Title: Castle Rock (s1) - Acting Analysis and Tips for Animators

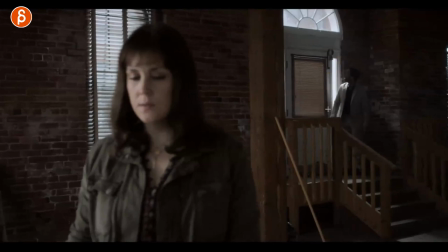that little as an aside again he wasn't probably not expecting that loud bell here this goes into is the character familiar unfamiliar
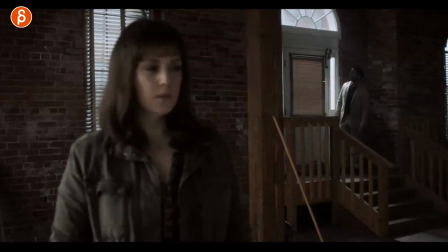with the environment he has never been in here and reacts to this it's just like a little detail which i love again if you have a character and you put them
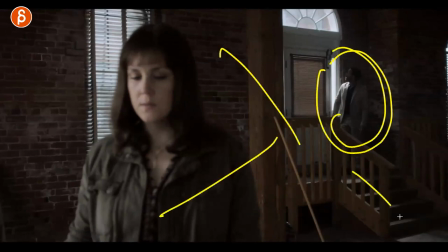anywhere their reactions to how they walk how they close something how they see something will be dependent on if they're familiar or not with it but going forward she
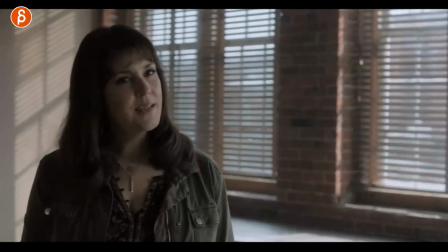turns around and he says hi blah blah blah blah and she has that who
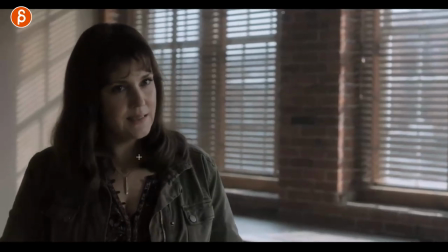are you i can't quite remember you she doesn't walk
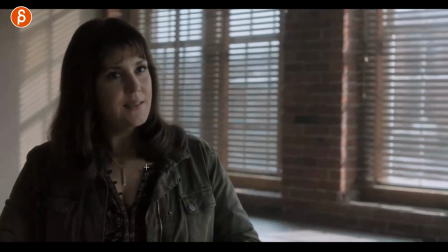closer to him she doesn't open her arms she doesn't say hi or anything she stays put and goes i'm not sure who you are and
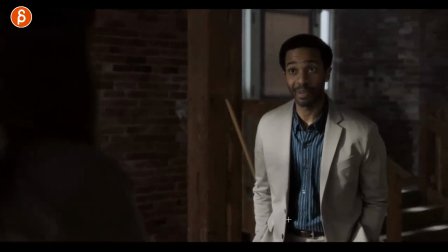then the reaction for him is to stop and actually put his hands into the pockets and leave it there and i love this idea this continues on and
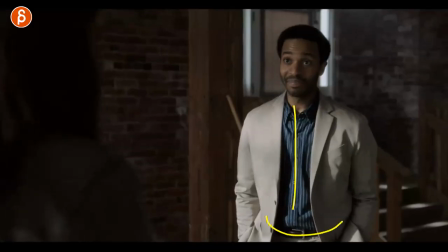she goes finally oh yeah yeah blah blah blah but they kind of stay put where they are and what i love about that is that if you have two characters meeting the you know for the first time potentially you can decide as you animate what their relationship is are they going to be friendly or not is someone suspicious or not is someone confused or not so if you have two characters coming in and they're friendly they might go oh hey i remember you and then they get closer or they get somewhere and that person acts really weird the other character might take a step away from it was like you're acting weird i don't want to be too close to you so as always if you have multiple characters in your scene two or more think about their relationship to space how close are they should they stay like that throughout your shot should they get closer or further away depending on what they think how they feel what their reactions are and so on it's a simple thing in this scene but i love it i love that he stops put his hands in there there's nothing too threatening be it intentional or not again i'm usually reading way too much into this but i like this idea and i like that that construction of the scene and how he acts the way i interpret it and how their relationships in terms of the spatial distance i love that and that's something i always would include into your shots this one is another one that is just purely from
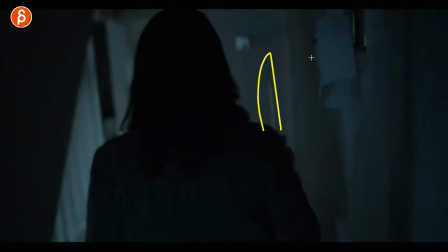in terms of the idea of it she has a knife she's concerned she's afraid she's conscious all the things you want to read into this and she walks
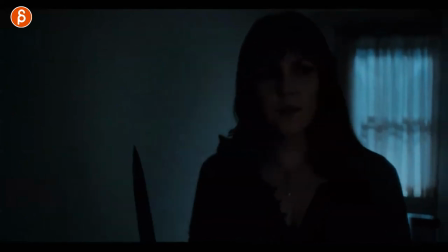away from here and in the scene this interesting thing of it's very dark here but basically she hears something a couple looks here steps to
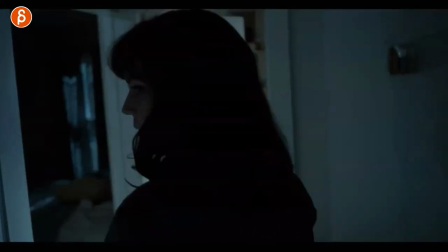the side and the camera has a slight move but it reveals someone standing there and now she turns around sees the character freaks out
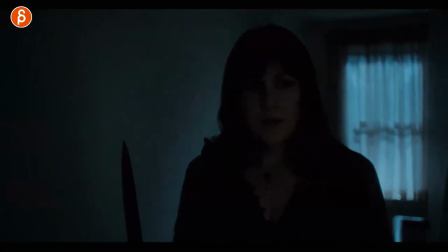and so on you know the scene continues and what i want to take from this is i love this idea that you have a shot and this could be
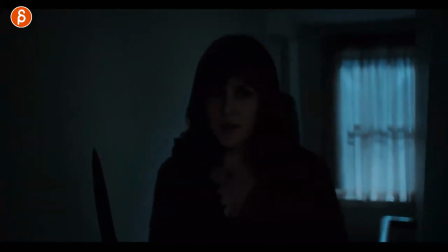whatever character you have adult kid a creature whatever it is and then as they take a step and maybe they look somewhere else maybe they're distracted it will reveal something else and this could be something funny something cute this could be a birthday party surprise this could be anything the idea that I love behind this is that as an audience at this point we know more than the character so it creates a huge anticipation as an audience going turn around look at it or I wonder how she's going to react so you're going to be a bit more invested into the shot and then as your character reacts after the turnaround then that's your chance to do whatever reaction you have pantomime and lip sync and like funny or sad whatever it is but i like the idea of introducing something in the scene where then because usually not usually but you can have something where in your shot you as an audience you're always with the character you know as much as the character and then you follow along but sometimes it's interesting to know more than the character so that you just kind of wait like what's gonna happen next because i know what's supposed to happen and now you wait and maybe you you think your character is going to react in a certain way but then the character reacts in a different way and that creates surprise and so on so just think about that element of showing something to the audience that your main character doesn't know so that your audience gets a bit more invested and interested and builds up the anticipation in terms of what's going to happen next.
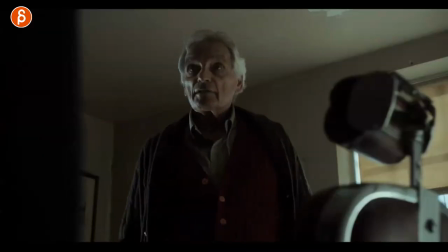And this sequence is something that I was scrubbing through and I thought it's not that important but I thought it's kind of interesting.